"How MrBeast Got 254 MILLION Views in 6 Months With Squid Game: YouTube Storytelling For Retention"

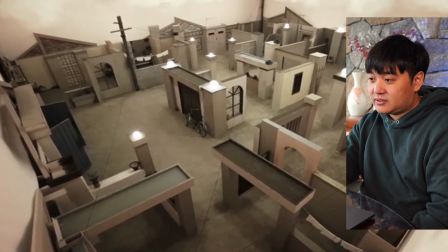From Squid Games, game number four is marbles. Yeah!
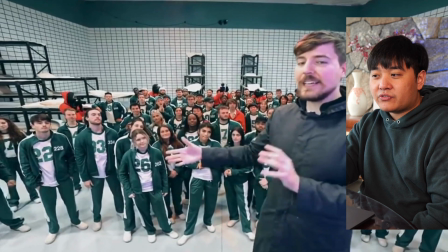I don't know if I'd be cheering, because instead of letting you- I don't know if they did this deliberately, but he looks a bit pinkier for some reason.
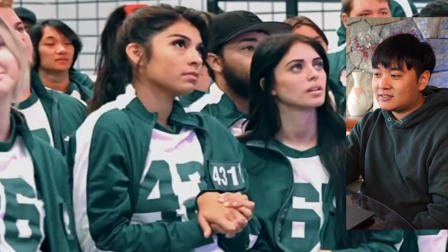Pick your partner. We're gonna make you partner with your best friend. Throughout this entire challenge, we've been monitoring who...
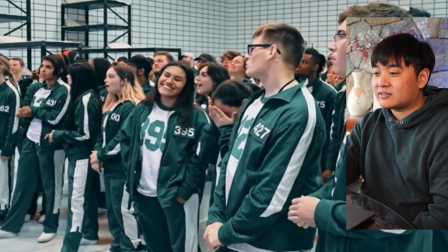Oh, no, actually, yeah.
...who you've been talking to the most, and we're gonna make you partner up with them.
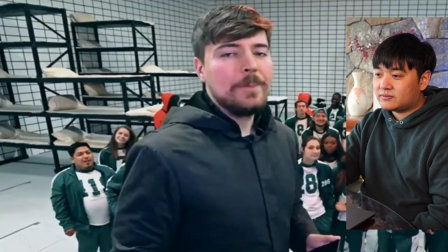And only one of you can move on. For example, 067 and 431.
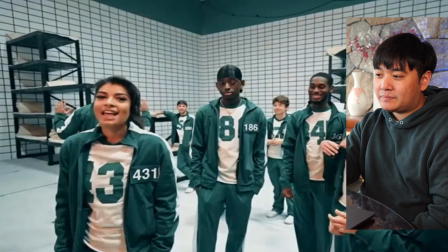That's my best
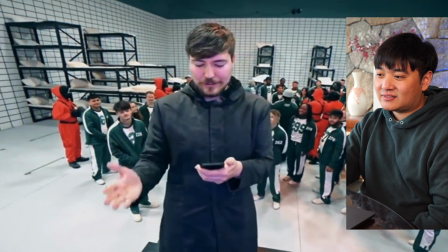friend. According to this, you two are roommates and best friends. We did...
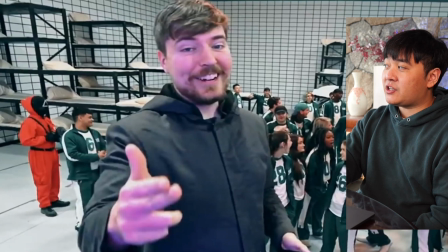See, this takes the emotional concept from the original Squid Game and actually uses it really well.
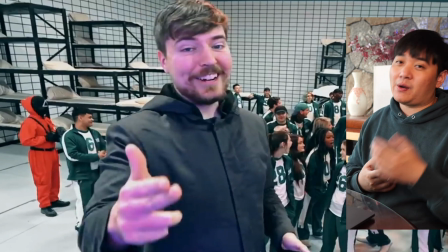Because in the original Squid Game, this is spoilers, well, I mean, this whole video is probably spoilers, but in the original Squid Game,
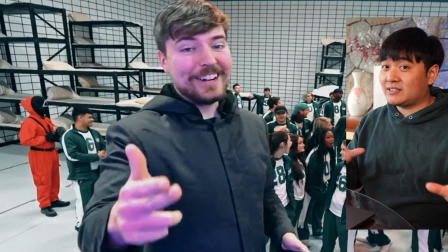in the marbles game, when they pick their partners, they don't know that their partners are the ones that they're going to be competing against to eliminate in the marbles game. So this brings it back by making it so that immediately your best friend is the one that you're going to be the one that you're competing against and have to eliminate, right?
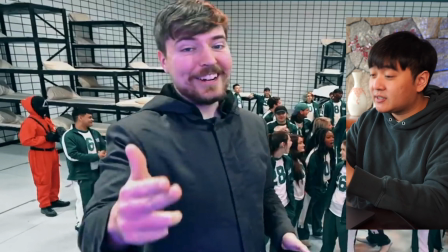And so that's a really smart move from a storytelling perspective.
Did our research. I have to come home to the house we live in.
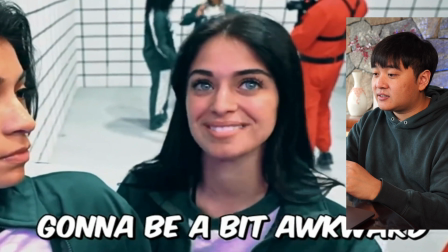So this is elevating the stakes again.
You're gonna be a bit awkward. Wouldn't be able to do it without you. We couldn't have done it without each other.
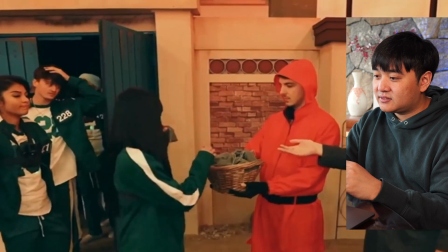I'm glad I'm with you at the end. Everybody gets a bag of 10 marbles, and they have to agree on a game to play against their best friend.
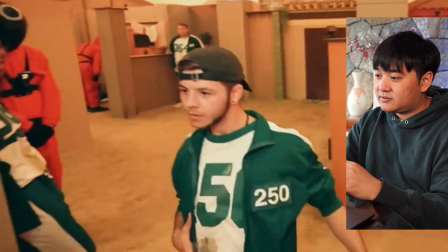20 marbles lets them move on, but by winning, they eliminate their best friend. Go ahead and start the timer.
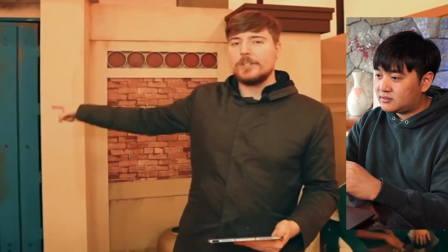You can play whatever game you want. You need 20 to leave. A lot of pairs went with marble games that were played in Squid Game.
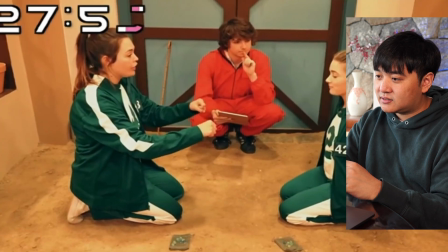Odd. Even? Odd or even? Even on the What game are you playing?
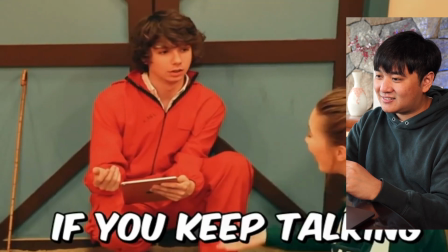We don't know. One marble at a time is going to take all the... And other groups got creative.
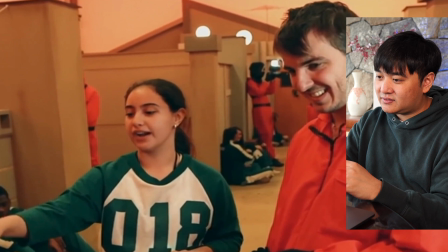What is this game? We're throwing it at the bricks, right? If you get the middle one right there, that's 1 point.
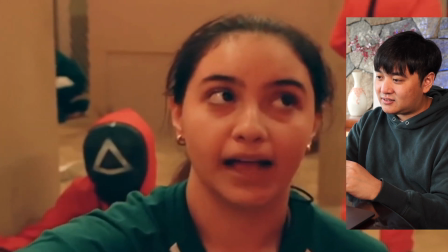But if you hit the brick in the behind, then it's 3 points. Everything else is no points.
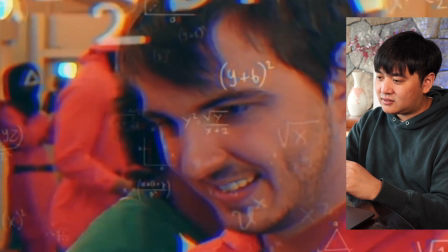Until like the clock runs out, whoever has the most points is the winner. All right. Well, good luck with your game.
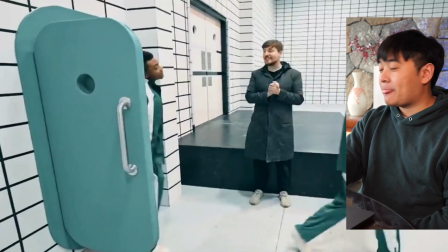Okay. Now, I want to talk about the sponsorship. I want to talk about the sponsorship segment because this is actually really interesting.
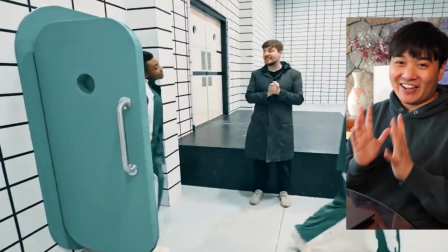And like, okay, like, hear me out, okay? Like, hear me out, okay?
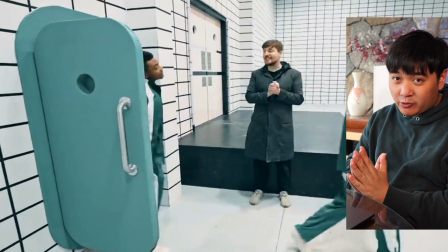Like, sponsorship itself can be done in a very boring way, often is a part where people can lose a lot of viewers and a lot of retention. So, here's the sponsor of this video. No, just kidding.
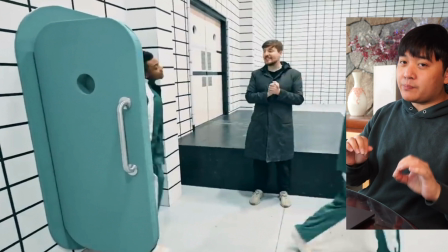This sponsorship is well done because it's so well integrated, and I think Brawl Stars probably did a pretty good job by letting MrBeast run with it and know exactly what his viewers sort of wanted.
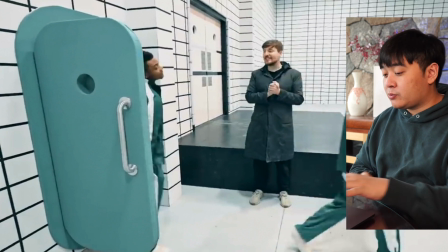Because it is so easy to lose people here. I'm gonna play it now so you can have a look.
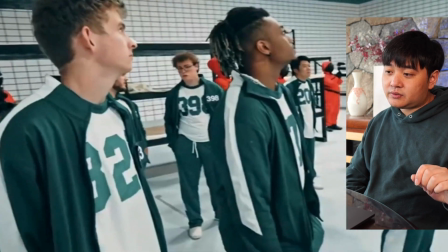At this point in the real show, there was an all-out brawl to thin the numbers. So instead, we're gonna play Dachi.
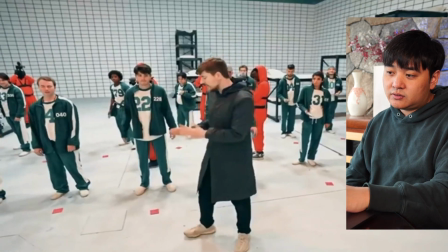You have to use this blue piece of paper to flip that red one on the ground by throwing it. The first 16 of you to flip your red square moves on to Glass Bridge, which is personally my favorite game.
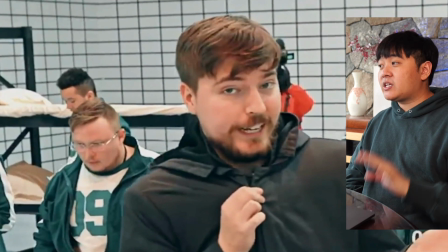Okay, so really interesting, right? He's about to do the sponsorship segment. He's created a hook for the game that they're just about to play, but he's also said, okay,
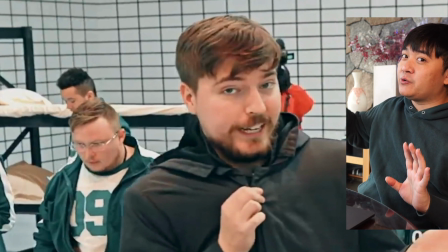if you wait until after this ad, we're gonna give you one of the most interesting parts of this video,
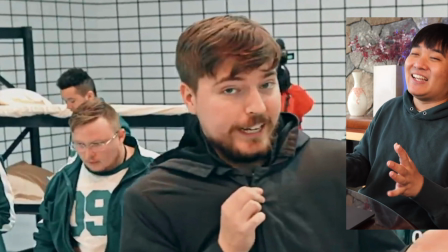right? So pretty much you have to watch his ad in order to progress to the next part.
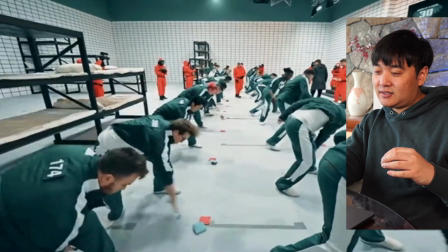Everyone throw. Oh wow, we didn't even get anyone.
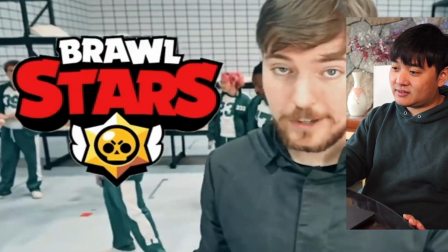And while they're fighting for their chance in this competition, I wanna tell you guys about Brawl Stars, who helped fund this video, which cost over $3.5 million.
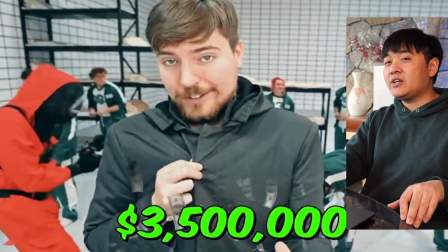I'm gonna tell you guys about Brawl Stars, right? And so MrBeast has this very, very tricky thing, which is that he has got one of the most broad audiences on YouTube because he's literally just got one of the biggest audiences on YouTube. So to try to create a sponsorship segment that's both relevant and interesting, that's difficult. Thank you so much.
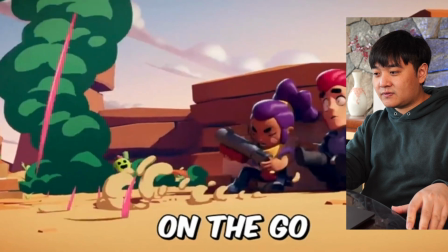Brawl Stars is a mobile game you can play at home, on the go, in this arena, wherever you want, against millions of people across the world.
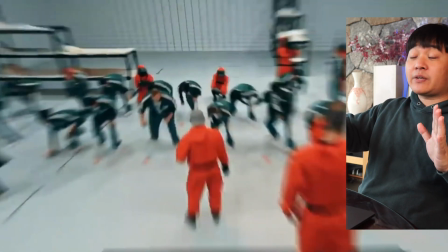So you can see he's touched on it briefly for a few, literally in one breath, in one long sentence, essentially.
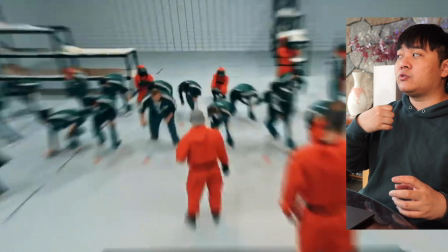And then he's gone back to the video to make you not feel like you've just heard an ad piece,
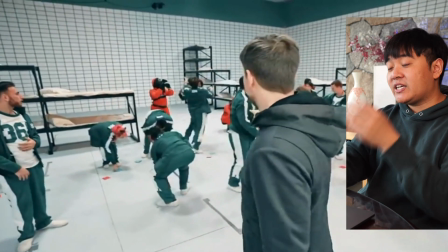but you're still watching the actual video itself, because you're essentially still watching progression. In fact, he's timed this payoff so well to make it even feel like, you know, you just watched a little bit of ad, but like by doing that, you feel rewarded somehow.
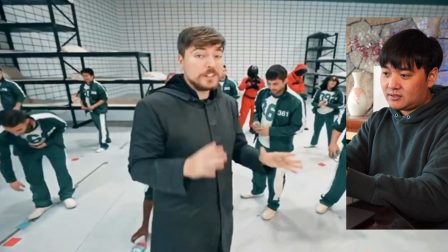Congratulations! It's 3 minutes of adrenaline-filled mayhem, and they have 12 different game modes, including their own battle royale, which is kind of similar to what we're doing here.
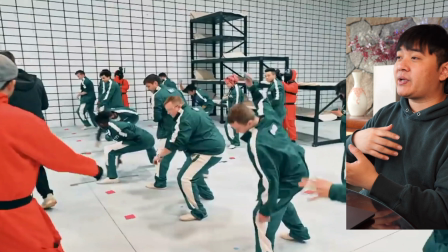So tying it back to the video to make it not seem like a randomly plugged in ad,
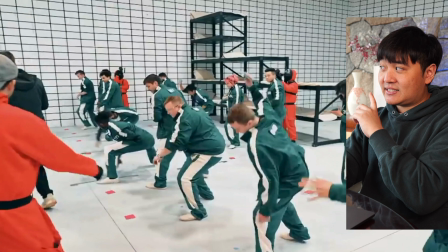to make it not seem like it's just something he did to sell out, you know?
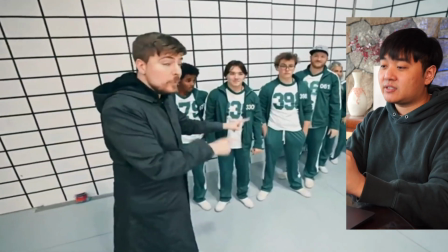And then we go back to the video, more payoffs.
We have 9 winners so far, which means only 7 places remain.
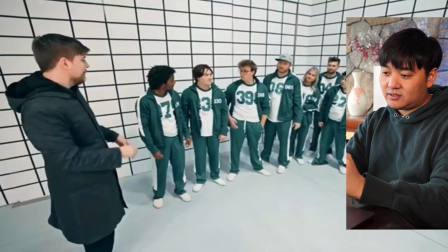You said you played Brawl Stars? We both did. Oh, you both played Brawl Stars? What are your thoughts on Brawl Stars? That's pretty fun.
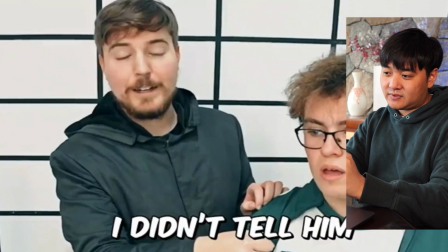It's a mobile game. You can download it on Android or Apple.
I didn't tell him to say this. So that's also interesting, right?
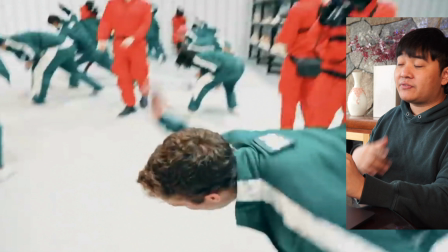Because of the way that you'd have to advertise, it's going to be more effective to advertise if you're talking about the different thing that you're advertising and mentioning the name a few times. If you mention it once, people are just going to forget it.
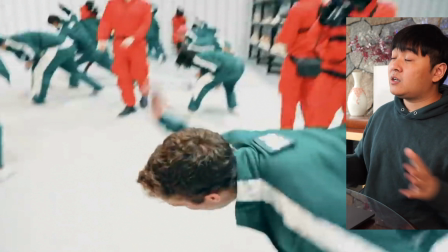But here, you can't just obviously say Brawl Stars, Brawl Stars, Brawl Stars, Brawl Stars again and again, because, you know, people are going to get bored, they already heard it, they're going to feel a little bit not happy that sponsorship had happened. So by getting other people to talk about Brawl Stars and just, you know, having the different integrations with the Brawl Stars logo on the actual
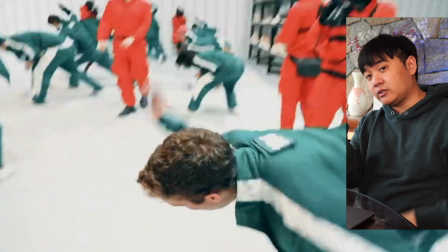Moneyball thing, having the Brawl Stars on the different cards that they're playing with,
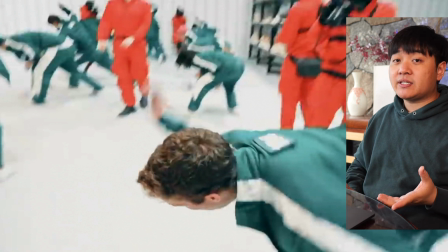all of those are pretty subtle mentions, but that makes it actually much more effective for the actual sponsor itself.
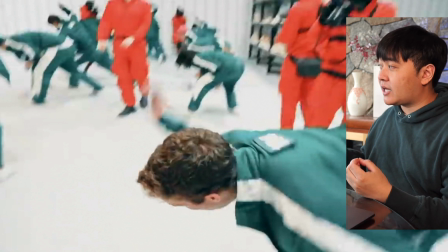Without making the viewer feel like they are being sold to too much.
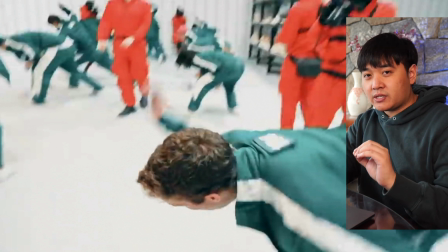That is a very, very tricky balance. And I think that this sponsorship thing is a really unique aspect of YouTube that's hard to get right.
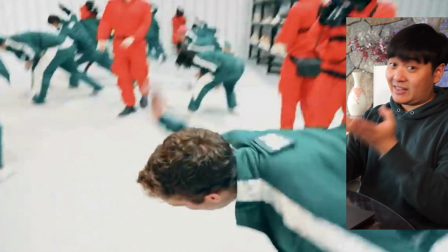And then MrBeast, I think, has really got it right.
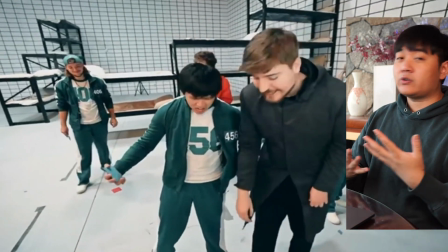Yo, the main characters are mad.
So fundamentally, it's this blended sponsorship model.
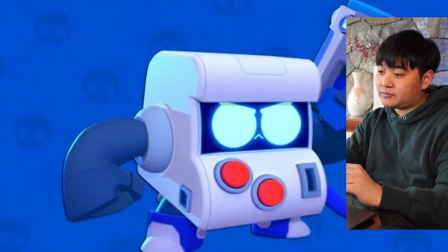There are over 50 different characters you can play as, from a vengeance-driven robot to a cactus named Spike that kind of looks like Nolan.
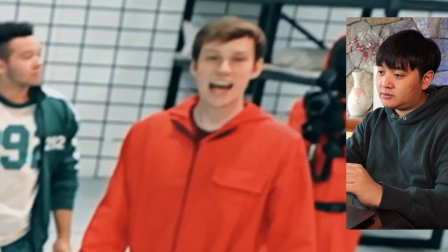Hey!
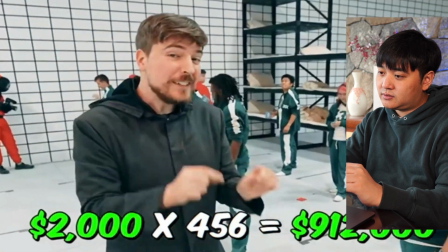And like all our contestants here are leaving with $2,000 for free today, every single person that plays Brawl Stars in the next 7 days, I will personally be giving you a free prize.
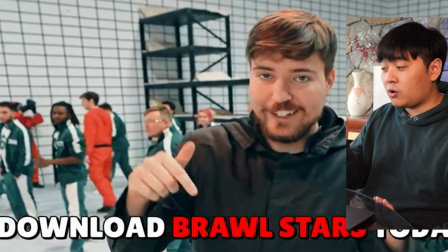So if you haven't already, go download it.
Okay, this is what, I don't know if there's a term for this, but I'm going to call this an incentivized call to action.
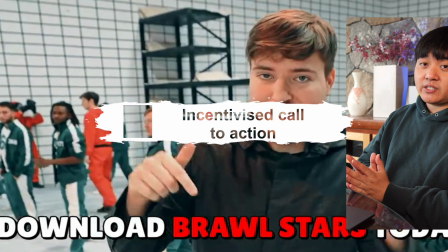Now, if you create a call to action, which is subscribe, sign up, buy this, download this, and you do it in a time-limited fashion whilst giving the person a reward, they're just much more likely to do it. I think that this is much more important when you think about subscribers, but I will tell you that at the end of this video,
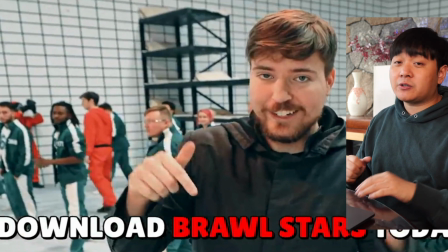because that's when MrBeast talks about it, about how to actually make getting subscribers much more effective.
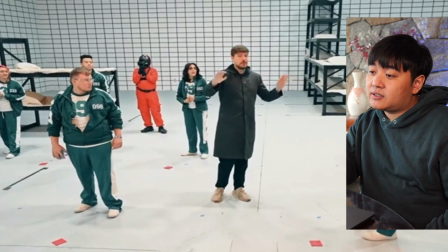If you yell, "Thank you, Brawl Stars," before you throw, I hear you'll flip it.
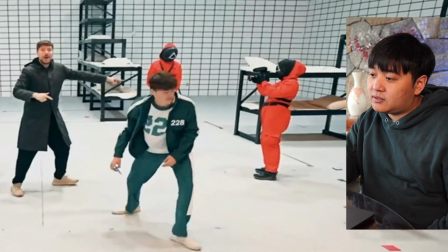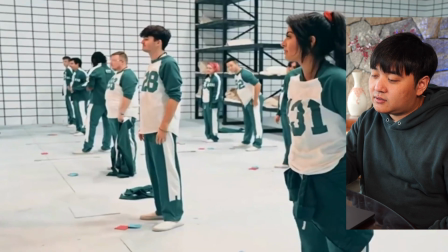Thank you, Brawl Stars. And for the 14 of you that didn't flip it, I'm going to have to eliminate you.
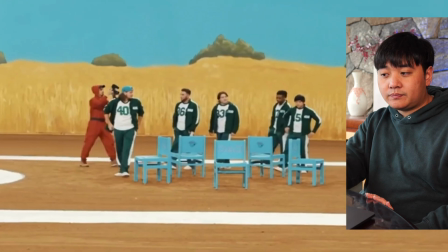Oh, that was so in sync. Oh, my God. Final game of Beast Games. So I think you guys can piece together what we're about to play.
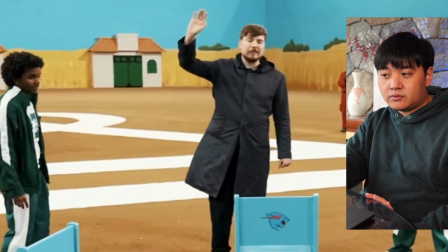Musical chairs, yeah. Let's test my hypothesis. Raise your hand if you know how to play Squid Game. Exactly.
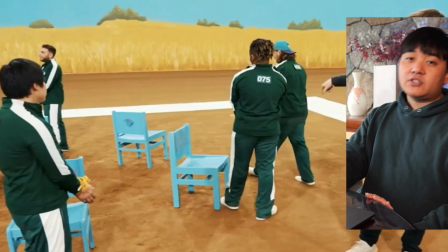That's why we're doing musical chairs instead, because we're not Koreans.
So this is a really smart way to do things. He understands his audience, and he understands that Squid Game is a complicated, well, it's not that complicated, but it's a hard game to understand if you don't know the actual game itself, right?
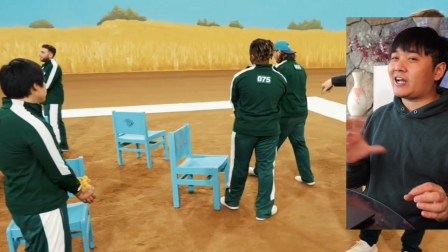And even if you watched Squid Game, I don't feel like I really understood how to play the actual Squid Game game itself.